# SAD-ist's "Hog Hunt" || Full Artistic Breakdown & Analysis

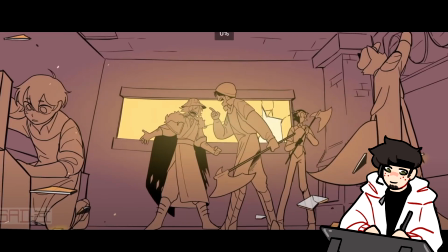The glass shards come boom, like launching towards the screen, and then the background kind of moves at a different speed.
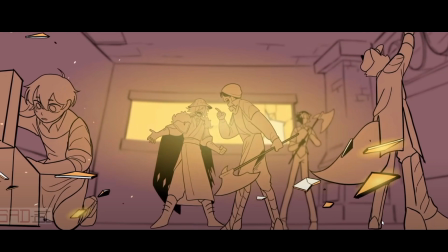Look where Fundy's feet are, right? You see that the middle ground is moving on a different track than the background.
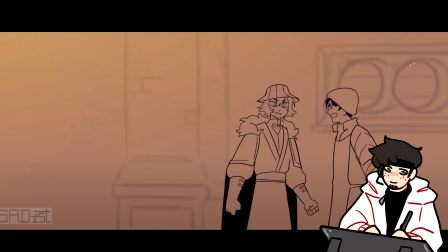The lighting from this scene to this scene is a tad different. The background color is a bit different. However, because we established what the background looks like in the previous shot, it's not that dramatic. It's not that drastic. We see Tubbo come in. We are trying to get as minimal animation as possible to make it still seem like it's animated.
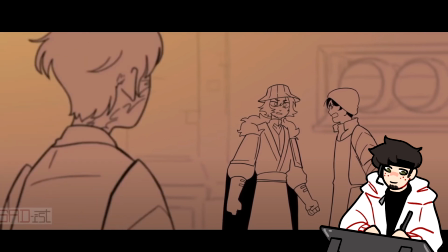So Tubbo here, you're only really seeing a difference in the hair here, right?
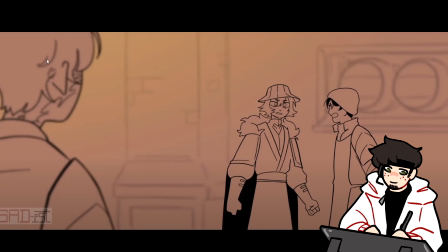This hair gets brought back and forward. But if you look here, right, notice this hair shape, and then notice this hair shape.
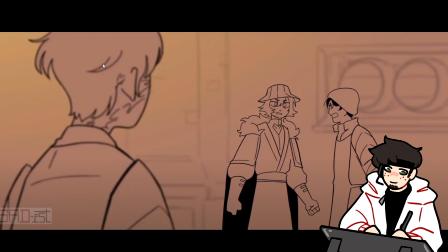It's the same shot. So she's reusing this shot, right? Notice this here, and then this here. She's reusing this shot so she doesn't have to draw more. And then the hair kind of comes down and relaxes.
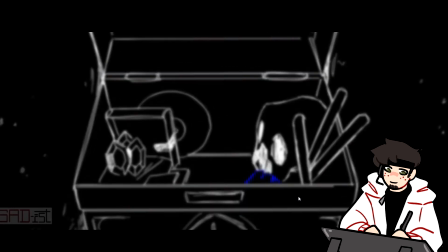So we go to the next one. We see what I believe is Phil's ender chest, I think.
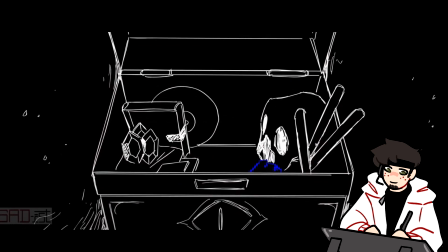I'm not actually too sure, but I'm guessing this is Phil's ender chest, and it's pointing out that the compass is not in there, right?
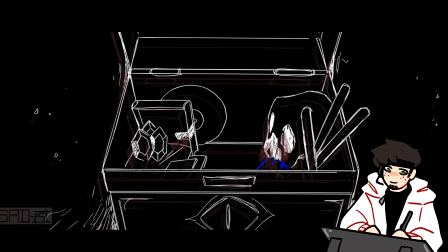Techno's compass is not in the chest. We get a couple like glitch effects with the skull, and then we get the next shot, so I'll kind of let these play a bit.
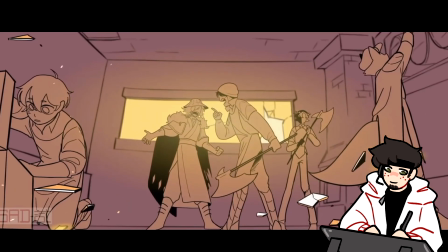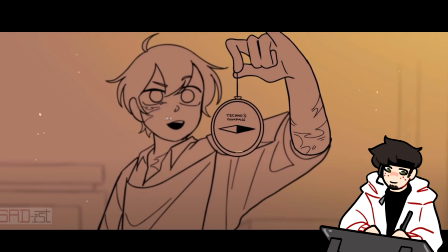So this shot now, we can very clearly see that Tubbo's body is on a different layer than Tubbo's arm because we see the difference in the focus. This part is very blurred out compared to Tubbo's arm, which is very in focus. So this arm and this compass are probably on the same layer, and then Tubbo's on a different layer in the back. So I really like how the compass moves.
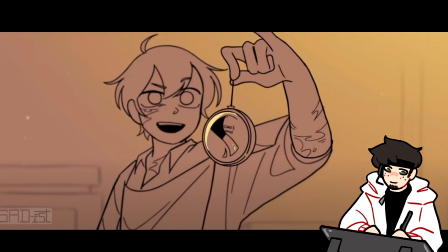A very subtle animation, but it drops, and then we get this really nice smear frame, and then it kind of goes to the side, and then it ends up settling.
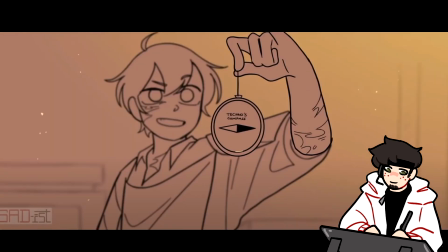This next shot we get, I'll let it play through, that bit.
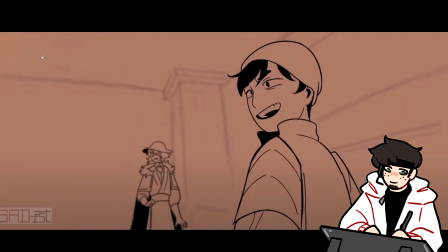We watch the gradient. It intensifies, right?
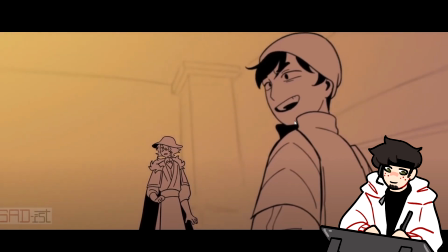The lighting intensifies, and it leads us into how the next scene is colored.
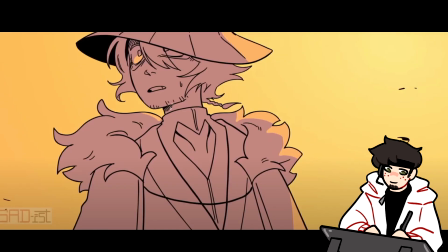If we went from this to then this, it might be a bit too quick of a transition.
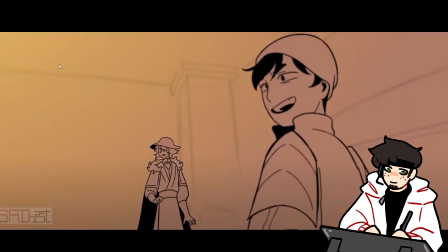But because SAD-ist takes this gradient and like lights it up,
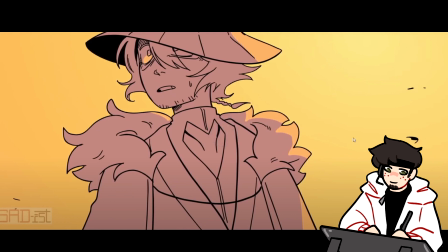it's a very nice lead-in to this very dramatic lighting that's in this next scene with Phil.
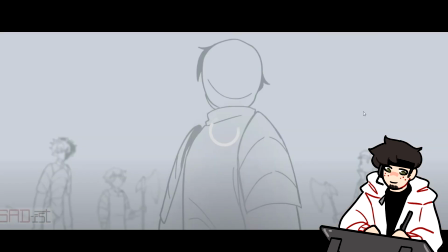And something small to note about the composition, I'm guessing that this is intentional.
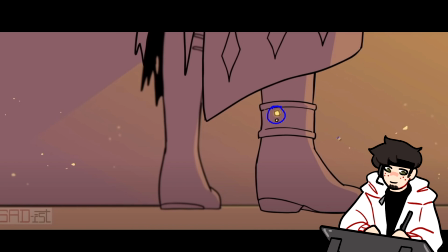The biggest point of contrast in this scene is going to be this point, because it is the brightest piece of light in an area that is mostly shadow. So your eye is going to be drawn here. This is the focus of the scene. Being drawn there, it's roughly around where Quackity's shoulder is.
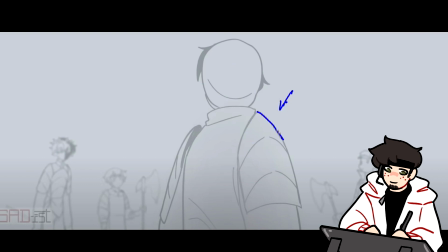And so if your eye line is somewhere in this area, your eye line now automatically is going to follow the direction that these arrows are pointing. So the chestplate armor design is used to point your eye line up to Quackity, who is the central focus point.
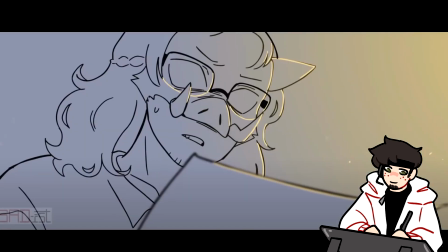Techno with glasses. There's nothing special to this scene. I just really like Techno with glasses.
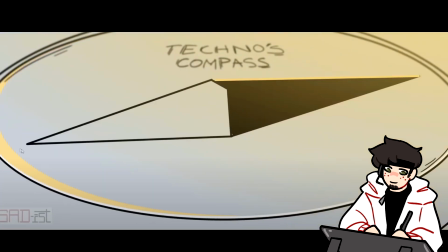I really like how the lighting whips with the pointer.
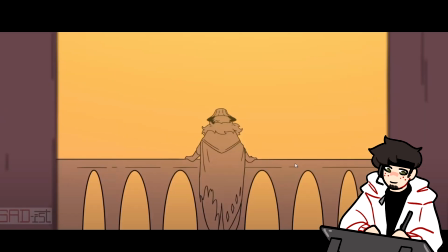Let's talk about how this shot is the best shot in the entire animation. I don't care about Techno's totem transformation. None of that matters. This shot is the best composed shot in the whole animation. Let me explain why. The point of this shot is to lead us into this shot, right?
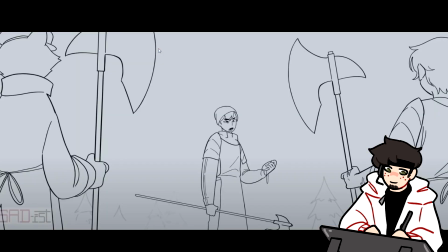It's kind of showing these parallels between Phil being trapped in his house and then the Butcher army being out and hunting.
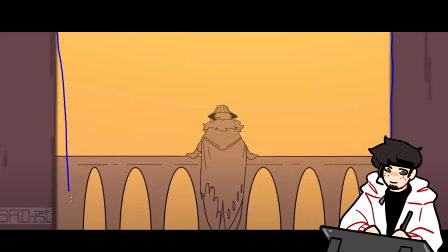We have the main elements here are we have these pillars on the side. Okay, they're kind of blurred. They frame Phil. The highest point of contrast is the black right underneath Phil's hat. So we have this black here. So our eyes are being brought here.
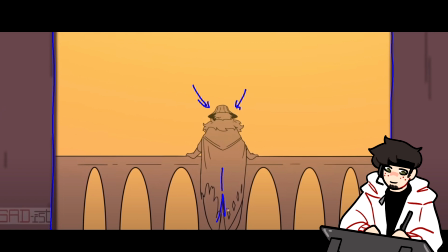We have an arrow literally in Phil's clothing pointing us up. This whole area is where we're supposed to be looking. We have lines here that are framing Phil. We have these humps that are all along here. We have that, and then let's look at the next scene.
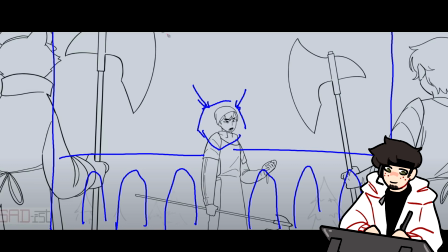Let's look at the next frame. Notice how the composition is. We still have, boom, there's two figures on either side. We have the central focus point being Quackity. We have literally the areas that the bridges were are a similar shape to the trees in the background.
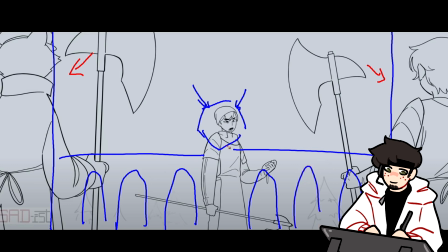It is a perfect composition to switch in between from.
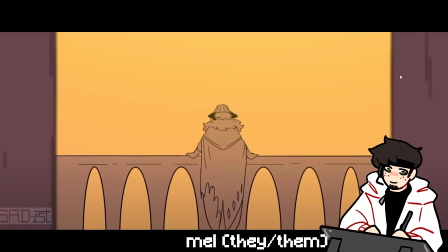Let's look at these back to back. Look at how perfect that transition is. Your eye is naturally going to be at where Quackity is, and it is the perfect way to transition from arguably one shot that has very, very different lighting.
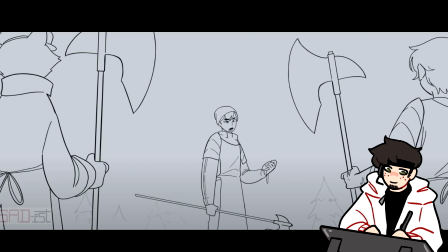But because the composition is so similar, it is perfect.
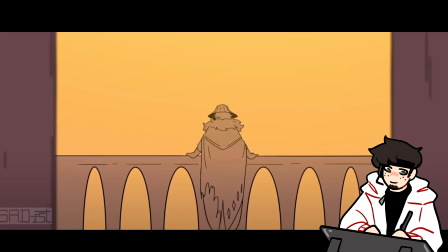Your brain just instantly knows where you're supposed to be looking at. It is masterful.
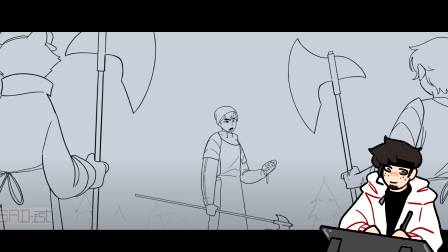I absolutely love how these two shots are composed. Absolutely beautiful.
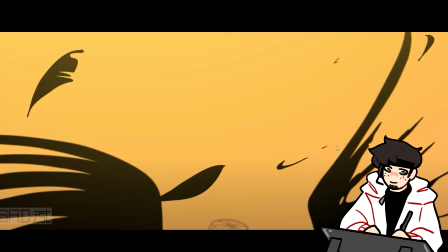The weak wing, the wing that's all broken, just kind of raises up,
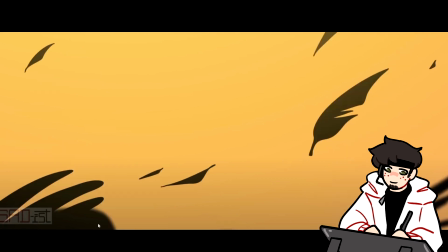but this one you can tell it's very strong because it literally like flaps up, while this just kind of pans up,
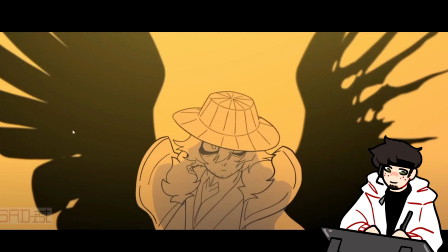it raises up. You can tell that this is definitely his stronger wing. We get this really cool skull effect.
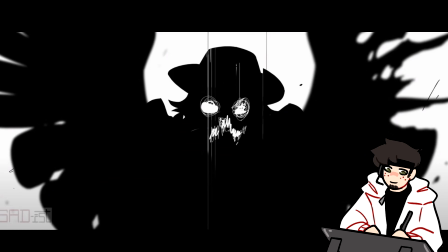Another really, really cool impact / smear frame. Notice Techno's character animation.
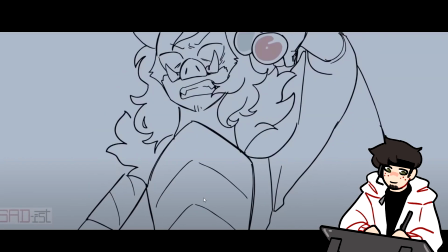I love this bit of character animation. I really like specifically this lip sync.
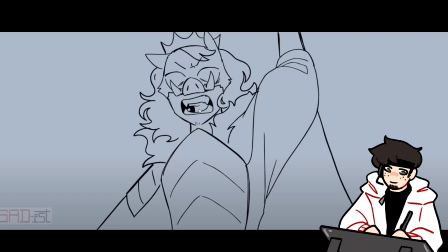It almost looks like Techno is pouting here. The next shot where he's letting it all out feels much more impactful because you have that build up. And then the arms, the very nice foreshortening on the arms as they kind of come forward.
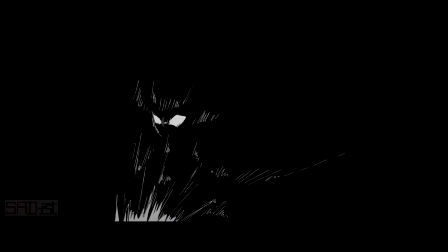Slam down with the smear frame, we get an impact frame here. Hey, I'm Mel, and I just wanted to talk about impact frames for a quick moment. So
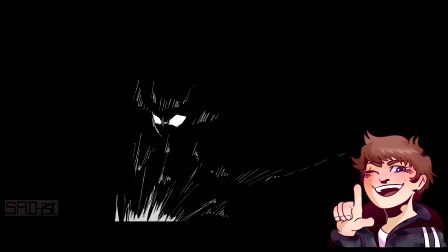I come from a background mostly studying traditional art and being a little bit more educated in traditional art and studying a lot of comics, all sorts of comic books, all sorts of graphic novels. And something that stood out between SAD-ist impact frames was super eye-opening when it comes from background in traditional media.
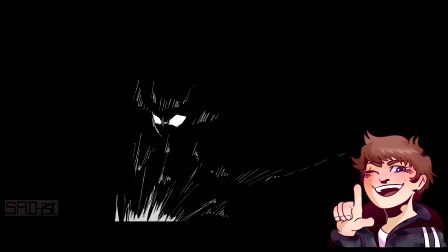They have this thing called splash frames instead of impact frames, which is kind of what we call the the black screen with the white movement or whatever that SAD-ist uses.
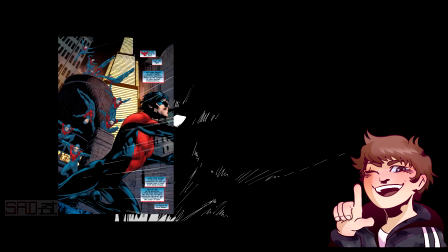But splash frames are full page frames of a comic meant to highlight actions or important moments.
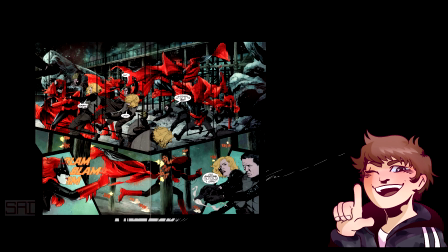So this could be a flash of a landscape, it could be a flash of an action, it could be meant to introduce a character,
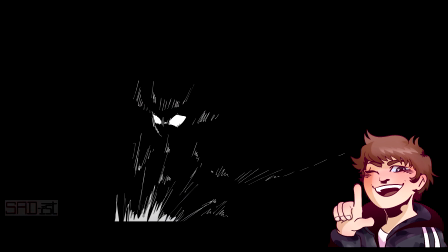it could be any number of things, but very specifically it is a bunch of frames on a page that usually, you go through the eye of a comic book page and then one full page that highlights an action. And SAD-ist style specifically reminded me of this method despite the change from
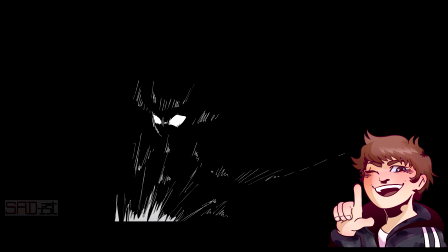traditional media to digital media and how different those two are. It'd be very easy for her to just flash black in scenes with combat or impactful things or movement.
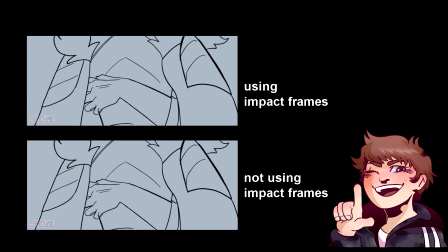Specifically, in this instance, I'm talking about the moment where Techno throws splash potions down against the ground, the I choose blood moment. And instead of just flashing black, instead of just a black frame to break up the viewer's concentration and imply that action,
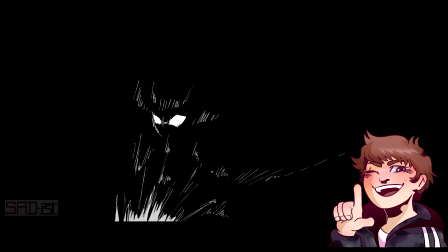she uses a mostly black frame and then highlights a character's silhouette in white.
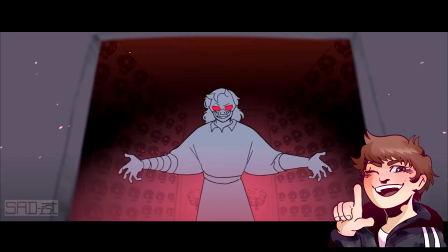It's a very simple change, but it's completely underrated. Even in the final frames, and I'm sure these have been paused over and broken down individually by so many people,
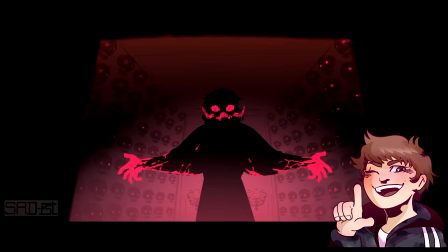where Techno flashes with the black and pink silhouette, and there's the full pink screen and white screen,
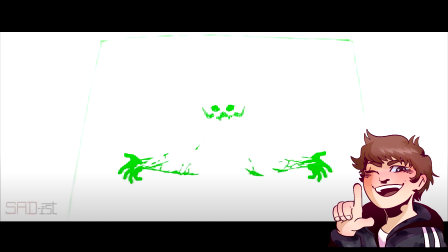and then the inverted white and green silhouette where the green is on his hands and the screen's all white.
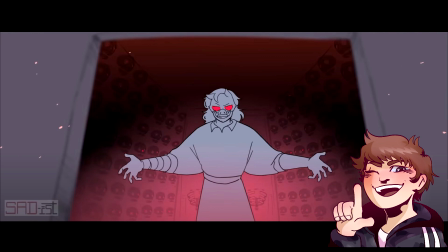One by one, these frames don't mean much, and honestly could have just been colorful flashes. If she wanted to skip out on some of the work, it could have been black flash, a pink flash, a green flash, white flash, to draw the eye and draw that color that was very specifically supposed to be, eye-popping, drawing away from the pink.
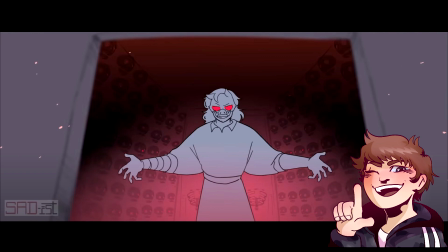But the attention to detail and the dedication to these otherwise, in-betweens make the flashes at full speed a completely different picture to your eye,
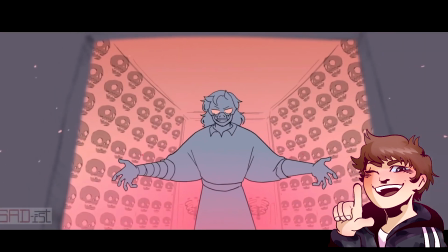even if you're not completely aware of what exactly the frames are or haven't slowed down the video at half speed to see all of the frames individually,
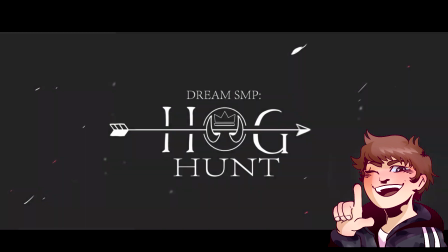which I'm sure a lot of us have.